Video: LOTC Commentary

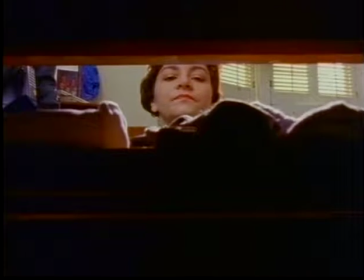Hi, this is Steve Plitt, and this is Lifecycle the Coathanger. What you're seeing off the top is my old dresser.
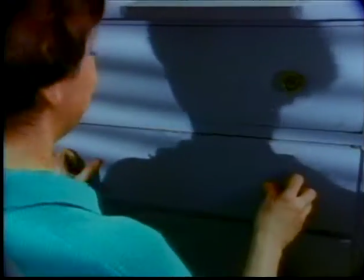We took that back of that drawer out. We just basically kicked it out to get the camera in there for the opening shot.
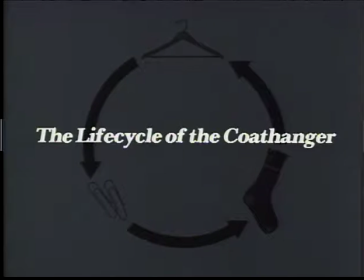That dresser was never the same after that. I don't know where it is now. These titles were basically generated, the electronic titles. Most of them were actually done as a actual printed out image.
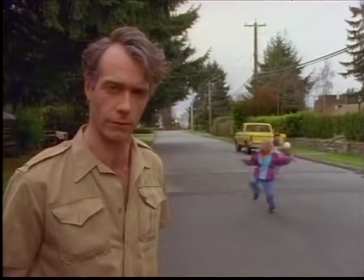In our daily life, Here's Barry Green, the handsome and talented actor.
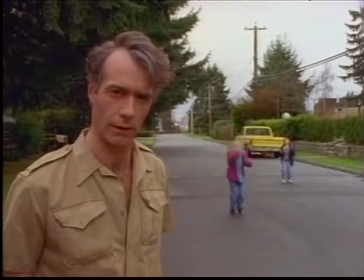He's been in a bunch of things since then, and for some reason the makeup girl decided that she wanted him to be older looking,
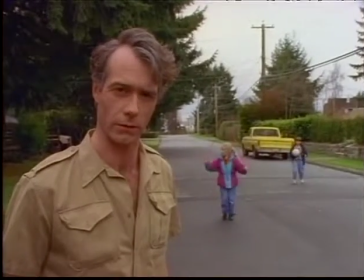so she added gray in the hair and some crow's feet on his eyes,
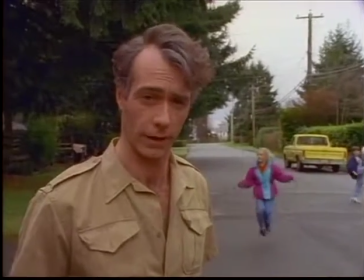which I think is fine, but he was younger and browner hair then.
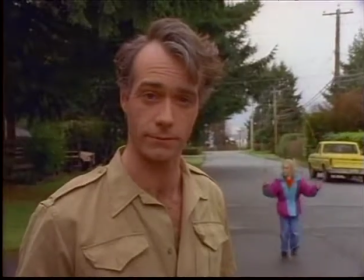He since looks a little bit more like this now, since it's been so many years. We shot this originally in 1991.
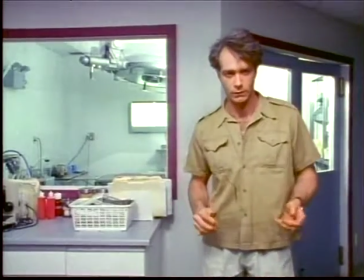This is the lab sequence. This was shot actually in a veterinary clinic.
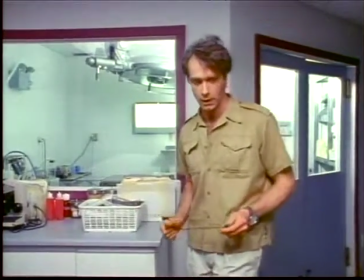Barry was heroic here for this sequence and the one at the end, the bookend to this.
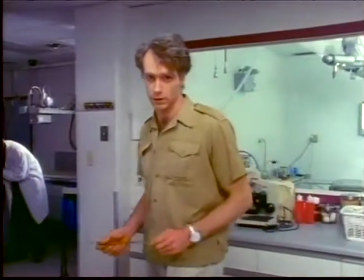Memorized the whole thing in about 10 minutes, no prompter, no nothing like that, and just did a really good job at the veterinary clinic. There's the dresser again.
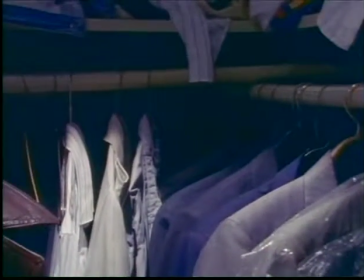The idea for this came from a conversation I had in a pub about what happens to socks.
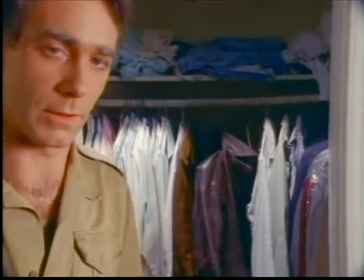Where does that other sock go? Why are there always so many mismatched socks in the drawer? And somebody says, well, they hatch out into coat hangers and wind up in your closet.
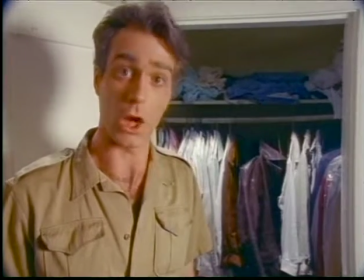Ah, a short film. Here you can see there's a jacket in the back that was supposed to fall off the coat hanger, so we had somebody lying on the floor to pull it.
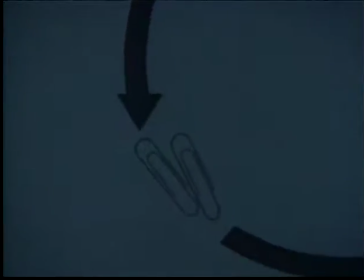It always looks a little fakey to me, but there you go. Got to have something going on in the background.
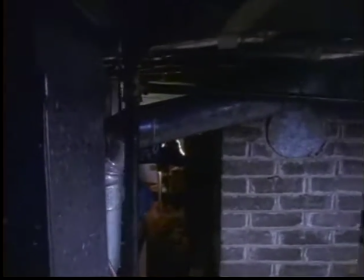So now we start with the beginning of the life cycle, the coat hanger clip.
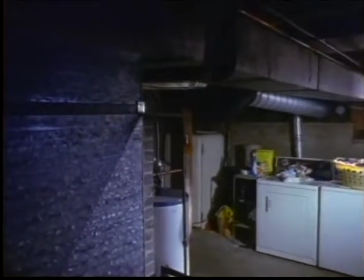And here we are in this basement. We added that duct, you can see there, the round one.
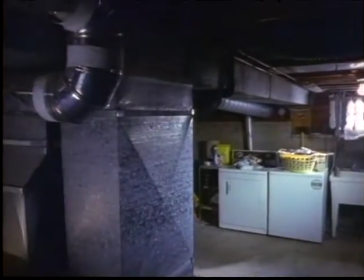The square one was there, but the round one, we wanted to add a little bit more dimension to the basement.
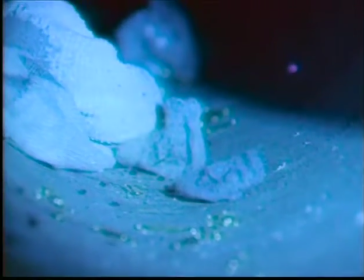And here we took the round one down and we shot down inside it. We were sitting on a couple of sawhorses for this shot.
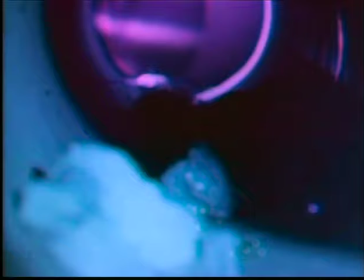For some reason they used really blue light. I wish they wouldn't have. It's a little bit unclear what you're seeing there, but it was a nice focus rack.
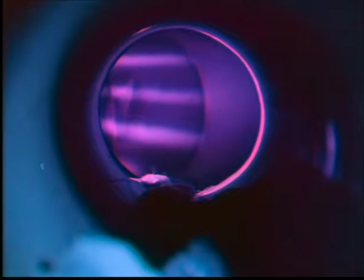It would have probably been clearer if we scanned the film again,
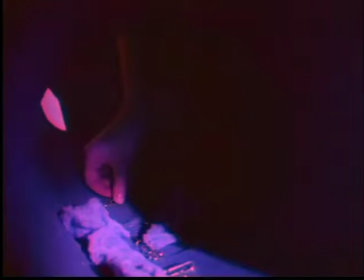because this is all dubbed down to Betacam, which is losing some of its quality.
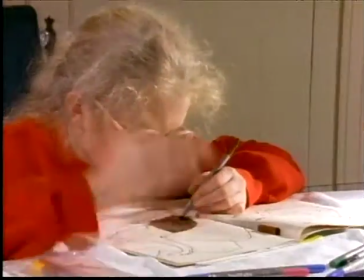That hand, by the way, reaching in to grab the coat hanger clip was not the little boy's hand.
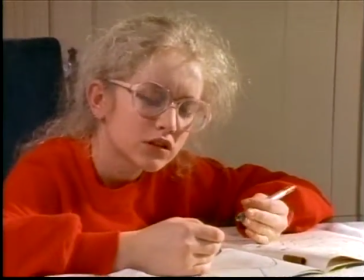It was, I think, our wardrobe girl or something.
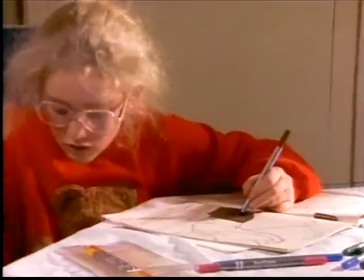These kids are probably fully grown now. My goodness, time goes by.
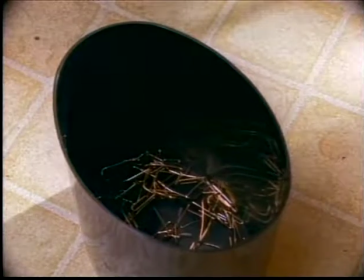And we had the crew bending a whole bunch of coat hanger clips or clips, paper clips, just to throw them in the garbage and make it look like this has been going on for a while.
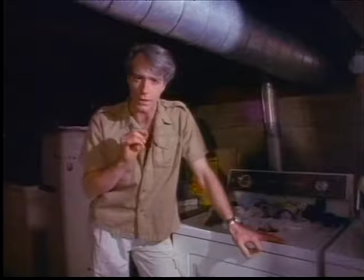Clink. Here's Barry in the basement.
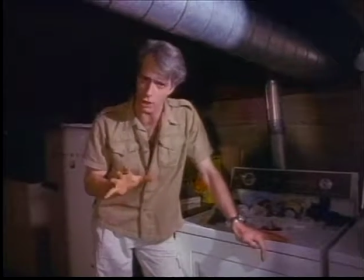I guess I'll take this opportunity while he's talking about migrating to dresser drawers.
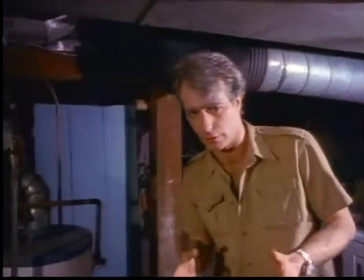To say that we shot this on 16mm because we wanted this look like it was from, one of those old
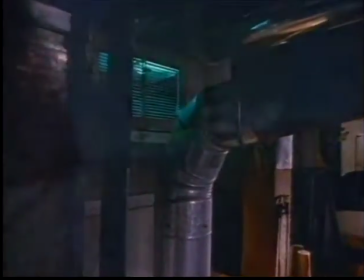high school 16mm documentaries loaded onto an old Bell and Howell projector that kind of went.
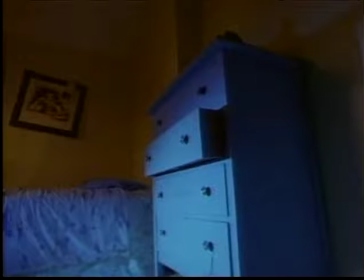I tried to make the music actually do that, but back then I could do it now, but the technology back then didn't allow me to do that.
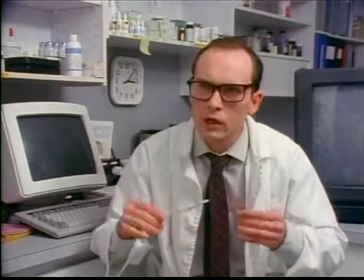Here we are again in the veterinary clinic, just another side of the veterinary clinic.
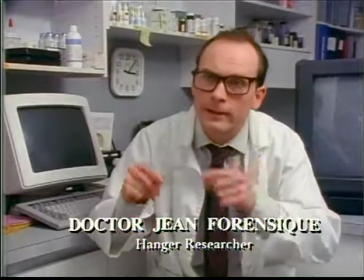One thing that happened here in the veterinary clinic was that
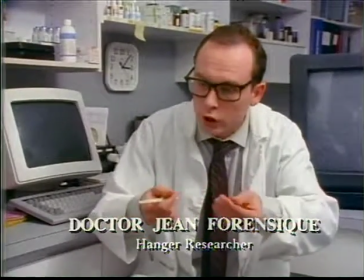we had it booked for like pretty much the whole day, and we were just going to shoot in the afternoon.
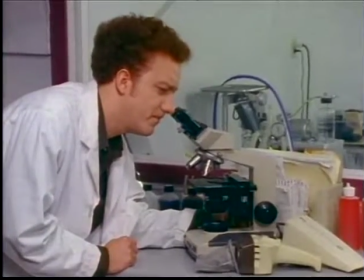But Fluffy the cat ate a piece of string and it got tangled up in her intestine.
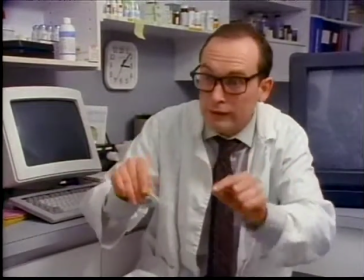And so there was an emergency, and we actually had to shoot this whole thing that we planned over about 6 hours.
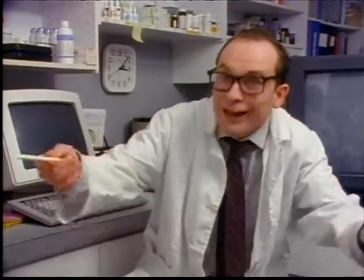We had to finish up in 2 hours. So you'll see that I didn't get a lot of coverage like I wanted.
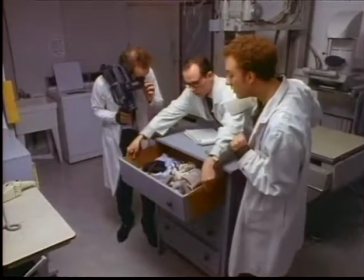It's all done in master shots.